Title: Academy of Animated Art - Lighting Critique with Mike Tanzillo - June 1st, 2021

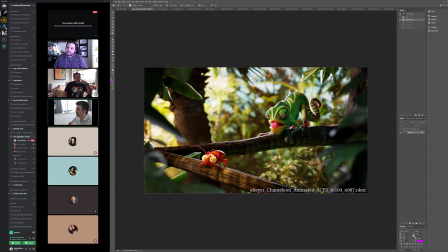12:27 I almost want the bug to go more pink and less, because it looks kind of crustacean-like right now, like a lobster or a crab. And I almost want it to fall, like I just want it to fall more into this magenta color scheme as opposed to like a pure red.
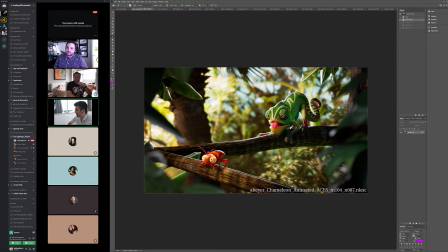12:41 So just like shifting that hue a little bit, or maybe darkening it or something. But it's just like this red color, I think, would look better. Or maybe because there's a lot of bugs with real red colors, but they would have like a really black,
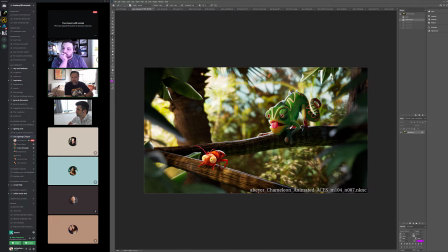13:00 where this one has like a pretty like reddish black, the same way as a lobster or a crustaceous. Yeah. So maybe having some different colors on it and keeping the red or shifting the red to pinkish.
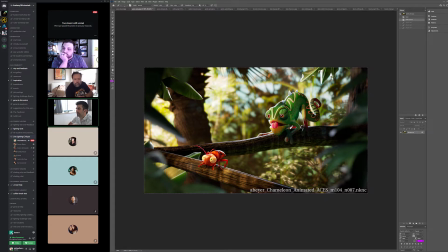13:16 Yeah. But you're right, Diane, about the tongue. I think that is a little bit too much.
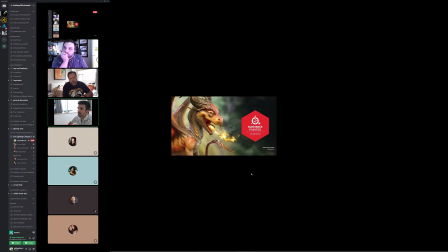13:21 We'll see. I mean, like a lot of it is we'll see it once we get that full animation going, wherever that animation went.
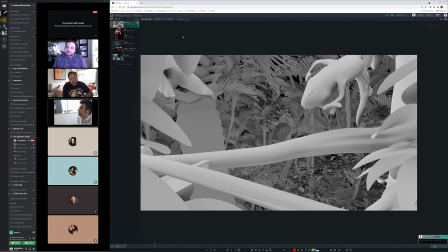13:27 Here we go. All right, cool. All right, so let's take a look at a couple of Cat's animations here.
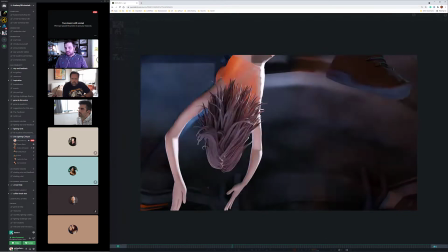13:34 So, I got this one. Sorry about the flickers.
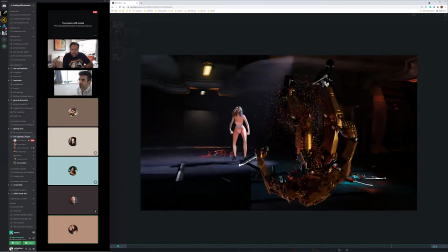13:41 That's fine. Fine, flicker. Literally rendering it last night, and it was just like, render faster!
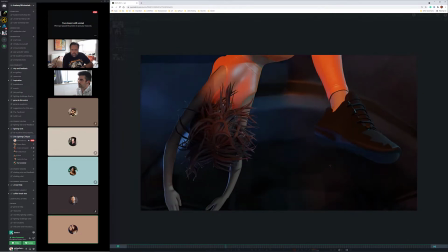13:47 Yeah. So I managed to get the frames under a minute each, but they're flickering a lot. That's fine.
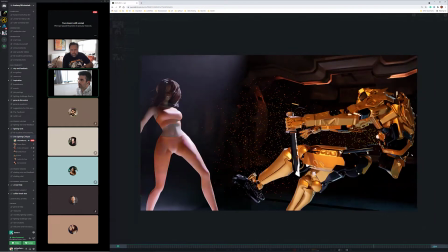13:52 That's fine. No, that's totally fine for this. Okay, so I got this.
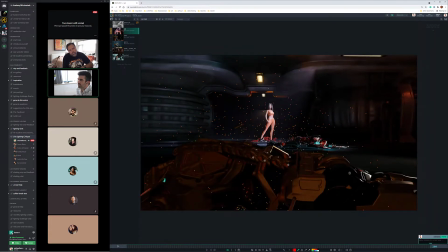13:59 I like the way she's framed up at the end. I like the style of the lighting.
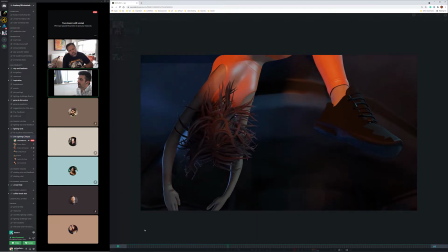14:05 I mean, I like the idea of that light coming on halfway through. The thing is about it is that it feels very, very broad.
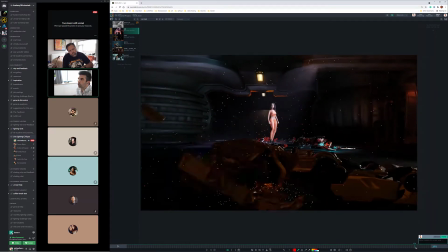14:13 Like it doesn't. It feels like a really big light, but I don't see it here.
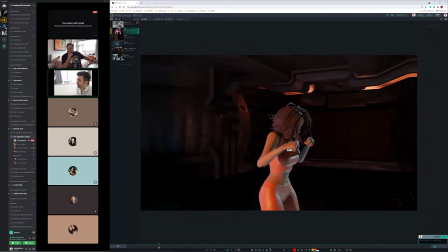14:20 Like I don't see it affecting. Like it feels like if it would be, because it doesn't feel like a spotlight,
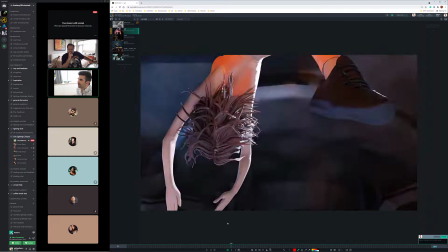14:28 and because if that's the case, it almost feels like the entire ceiling, like just on her, the impact on her,
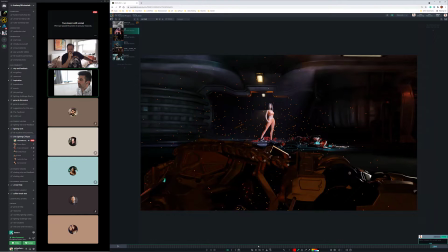14:36 it feels like it's almost the entire ceiling, right? It feels super bright. It was supposed to come on later. I didn't want the light to come on until she like is stepping back into it before she does the kick. Yeah. So that was part of the problem. I was animating lights, and when you start doing that, and yeah.
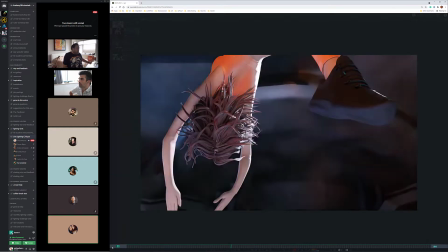14:56 So it took me a while to get it But that was actually the light and the fog are supposed to come on when she steps back after kicking him.
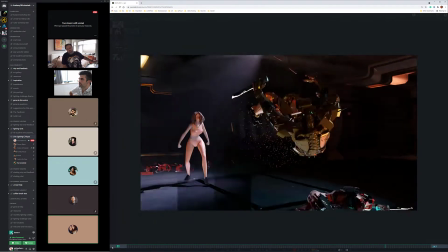15:03 So I want it to be like kind of like she's stepping into that foggy light setup there.
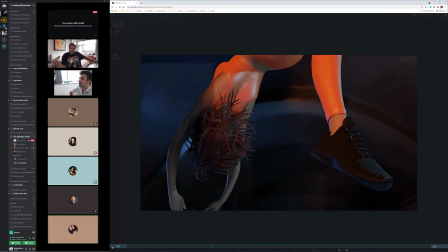15:08 Okay. So I'll have to tweak that a little bit. Yeah, it just needs to affect the room a little bit more.
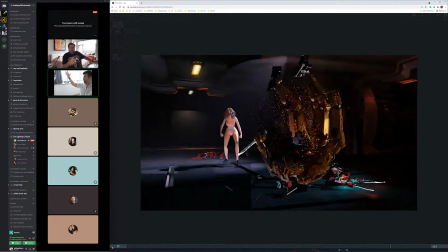15:14 Maybe the fog needs to be broader at its base, because it just, or maybe just the light that's on her just needs to be a little tighter to create some tighter shadows.
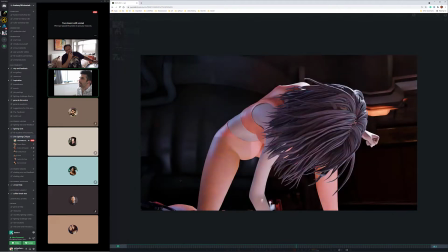15:22 It's just that it feels like a helicopter has flown over top of her, and it's like a big broad light just going boom.
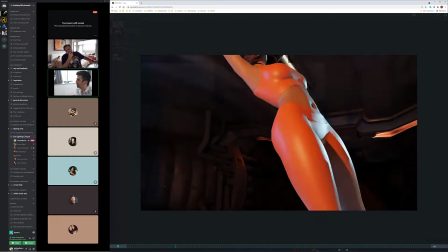15:30 Because it's not about the intensity; it's about the shape and the effect of the light on her. Okay.
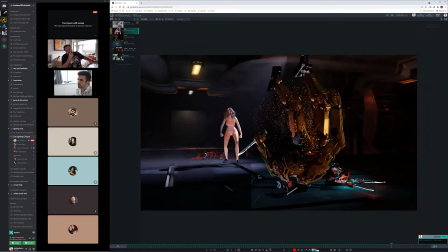15:39 And then
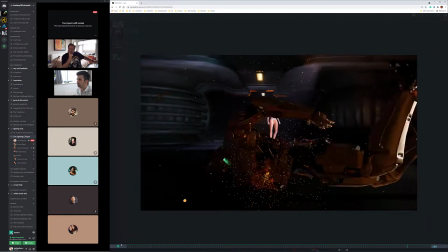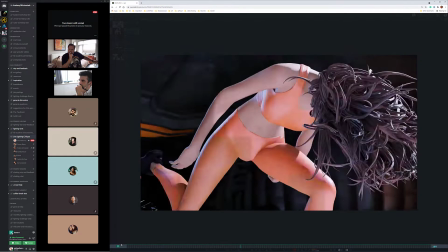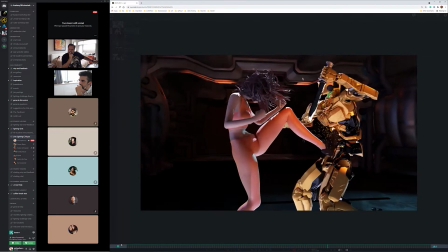15:51 sorry, I'm just watching this.
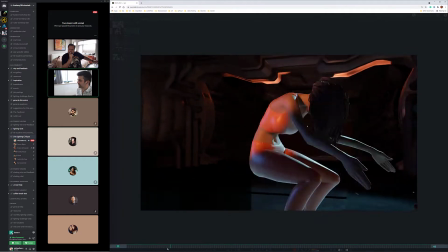15:54 We kind of lose that character as he's kicked into the foreground a little bit more.
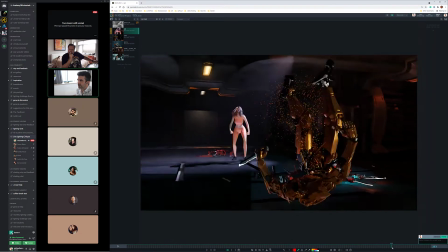16:01 I like that it goes through a section of darkness here, but it would be cool to have him enter some light at the end too.
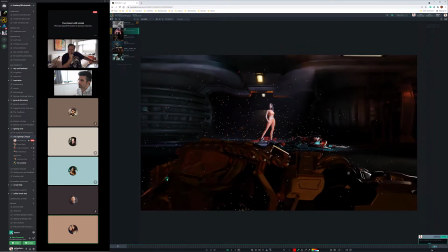16:09 Okay, I'll just move the light that I had back a little bit. I think that got tweaked when I was moving stuff around.
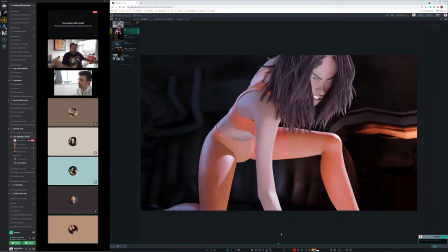16:15 Yeah, just have him settle in there, and then. Plus, he's gonna have the sparks, so the sparks are gonna be brighter, so that might help a little bit too.
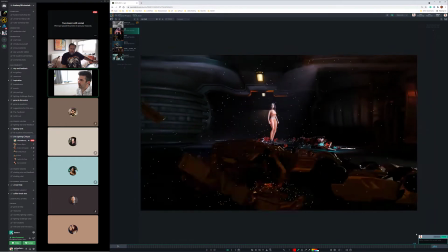16:23 A lot of it's just reading the silhouette of him, so we can see. Right.